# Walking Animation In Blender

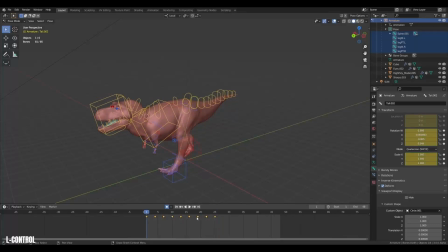Then looking at the timing of these steps, I want it all to be a bit slower. So we can just grab all the keyframes and scale them, then copy the first keyframes to be the last keyframe, readjust the timeline range, and now we have a looping animation of our walking T-Rex. Amazing. This is the foundation. Now we can start layering stuff to make it even better.
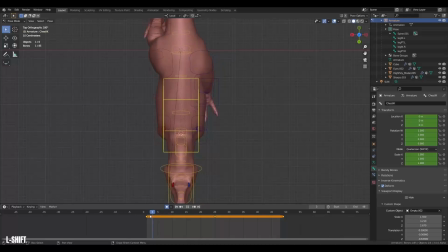First off, I'm gonna give a bit of weight and swing to the torso. Like we did with the hip, we can move the torso from side to side, but with some delay to make it swing around. And then to add to the motion, we can do the same for the head, which will further be delayed to give a strong feeling of kind of weight.
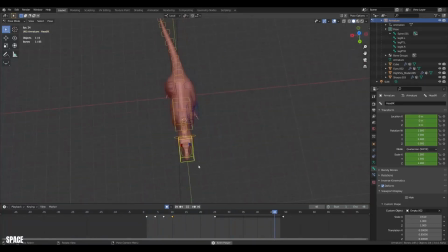This is all the stuff we call secondary action. And then it's pretty much just about adjusting from here on. Animation is a craft you have to practice a lot, but hopefully some of these tips will help you along. I find breaking down the motion into keyframes the easiest way. And start with something simple like a walk cycle,
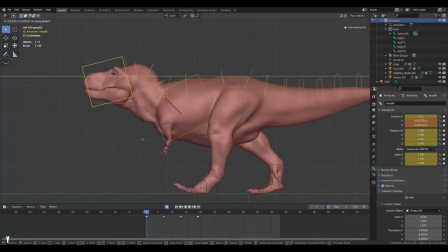and then when you get a feel for weight and balance, move on to bigger things. And sometimes in animation, it is really the small things that makes everything feel snappy and weighty.
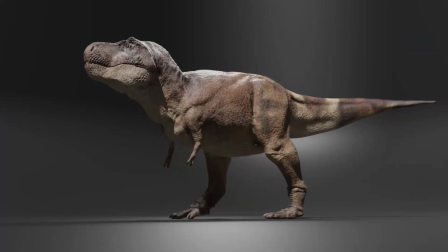But I gotta say, the result is so worth it. Look at him go. Just one happy T-Rex. I really hope you learned something new.
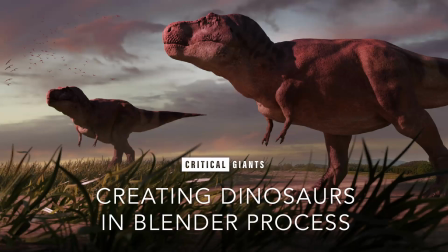Hopefully animation is a bit less daunting now. If you wish to learn more and see the full creation process of the T-Rex, including sculpting, texturing, rigging, and much more, check out the Creating Dinosaurs in Blender process over on Gumroad.
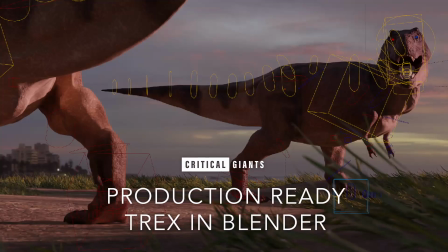Or if you wish to get access to the T-Rex model, fully textured and rigged, ready for games and films, you can check that out as well over on Gumroad. Well, that's pretty much it for now. Thanks for watching, and see ya in the next one.